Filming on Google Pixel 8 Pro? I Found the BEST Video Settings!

Remember those flip books from childhood? You flip through the pages and the train starts moving.
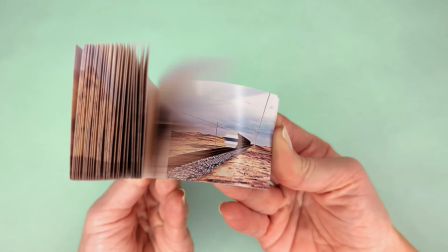0:05 Flip too slowly and the motion looks choppy. Flip faster and the motion becomes more seamless to our eyes.
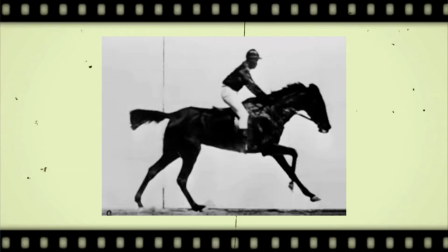0:11 Each page is like a frame in a video, and the speed at which you flip through them is like the frames per second in video. But is it always better to go faster, or are there moments that slightly flawed, choppy moments can actually enhance the story? Pixel8 Pro offers options of 24, 30, 60 frames per second, and in this video I'll break down how each setting creates a distinct viewing experience and share the best FPS resolution combinations for different filming occasions. Let's dive in. So what's the difference between 24, 30, 60 FPS, right? And you might think frame rates don't matter much until you upload to social media and notice the quality isn't what you expected,
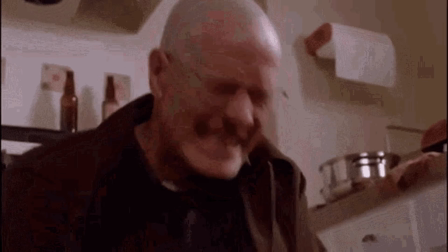0:51 or your phone storage fill ups faster than you anticipated. So understanding the basics can be very helpful. At the very least, you can choose an FPS setting, set it, and forget it. Frame rate refers to how many frames are packed into 1 second of video. If a video is captured and played back at 24 FPS, it means each second consists of 24 distinct still images.
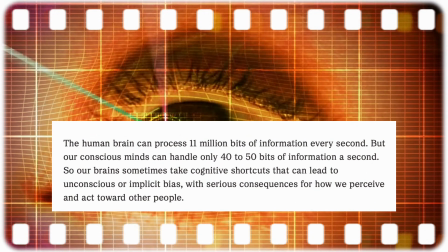1:13 Our brains consciously process around 40 distinct moments per second, so frames per second, and watching something at 24 FPS means we perceive the slightly flawed, imperfect motion.
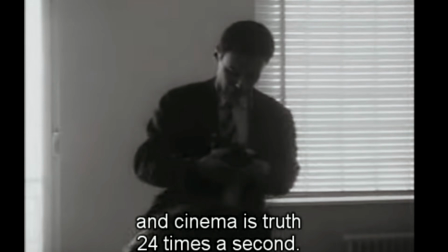1:24 Apparently, that's a good thing for cinema.
Et le cinéma, c'est 24 fois la vérité par seconde.
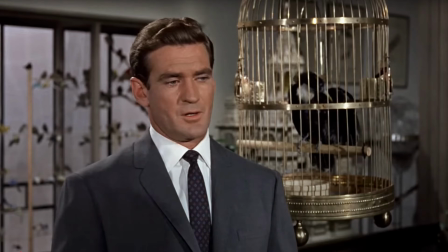1:28 While it might seem like an arbitrary number, whether it's due to nostalgia or decades of conditioning watching movies from Hollywood,
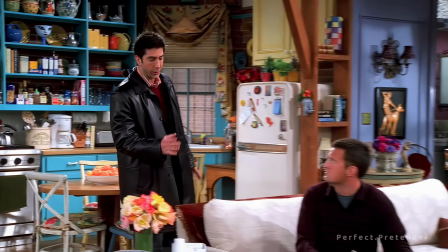1:36 24 FPS has come to feel uniquely cinematic. When you watch your favorite 90s sitcom at 60 FPS, it feels strange, doesn't it?
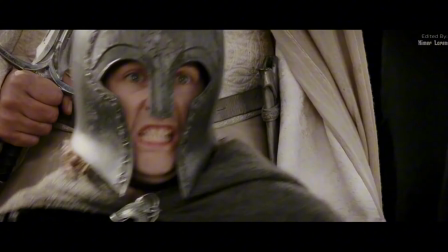1:45 Or The Lord of the Rings. Suddenly it looks like everyone is moving unnaturally fast.
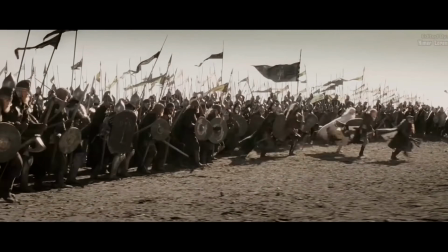1:50 The acting looks comical or something just feels off. Our brains go into disbelief. On the flip side, if you grow up with 60 FPS as the standard, then 24 FPS might actually look bad to you. This is a debated topic, but the idea behind the motion blur at 24 FPS is that it adds a nice cinematic feel, especially suited for storytelling, cinema, and visual arts.
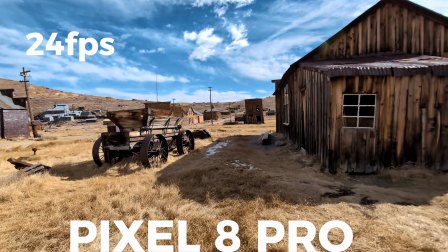2:13 Increasing the frame rate to 30 and 60 reduces motion blur and creates a more realistic look for fast-paced action.
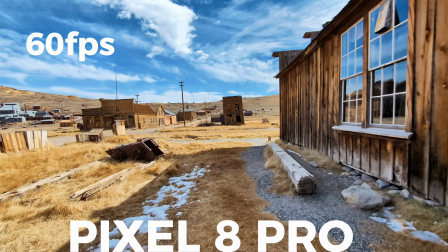2:20 While 30 FPS is set to offer the best of both worlds,
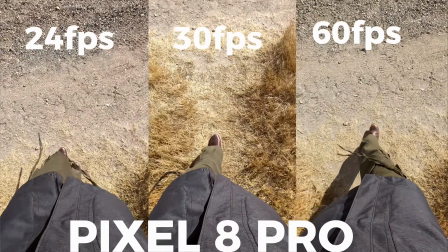2:25 blending the cinematic feel of 24 FPS with the smoothness of 60 FPS, it doesn't fully deliver on that promise. Its real advantage lies in saving more storage than 60 FPS while still capturing more frames than 24 FPS. Use 60 frames per second when high-definition imagery is a priority, whether it's gaming, filming a basketball game, or creating a ski tutorial for educational purposes.
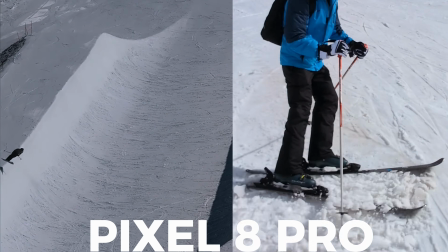2:49 With 60 FPS, you can slow down footage and analyze each scene frame by frame, making it ideal for capturing detailed motion and fast-paced action.
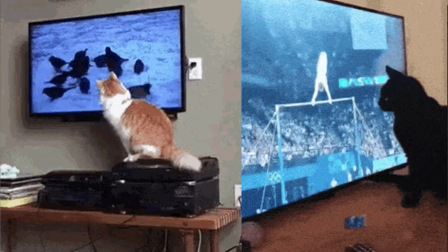2:57 I think there's a growing demand for higher frame rates, as most modern TVs are now designed to handle a wide range of frame rates.
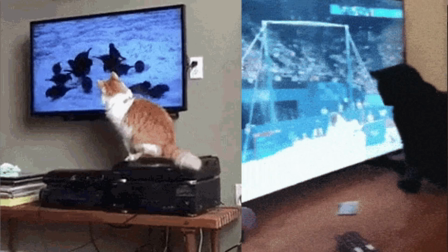3:04 Gamers, broadcasters, and content creators increasingly prefer higher frame rates for its smoothness and clarity. It is hard to beat the quality it delivers. In fact, I'm filming this video at 60 FPS. While settings like resolution, stabilization, and HDR are also important, they don't impact how motion is captured or perceived as much as frame rate does, but I'm gonna dive into resolution HDR in a little bit. Should I use 4K or 1080p for my videos? So, resolution refers to the amount of detail in your video, measured by pixels.
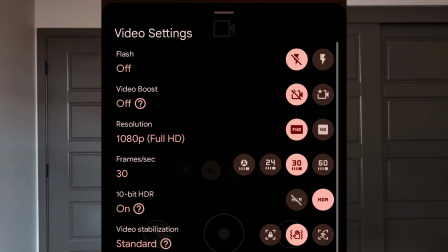3:35 On the Pixel8 Pro, you can choose 1080p or 4K resolution for any rate. If you're not planning to showcase your footage on a large screen, 1080p is your best bet. It saves storage and is high quality enough. Platforms like Instagram don't support 4K playback and compress videos anyway, so 1080p works perfectly. HDR, or high dynamic range. It enhances your footage by adding depth to color and contrast.
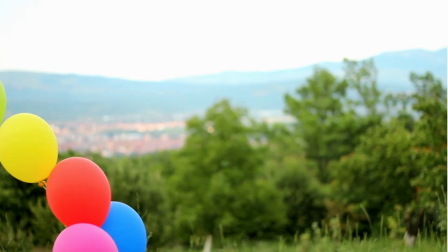3:59 For example, at a birthday party, the colorful balloons will appear more true to life, or in a landscape shot, the clouds will look more dramatic.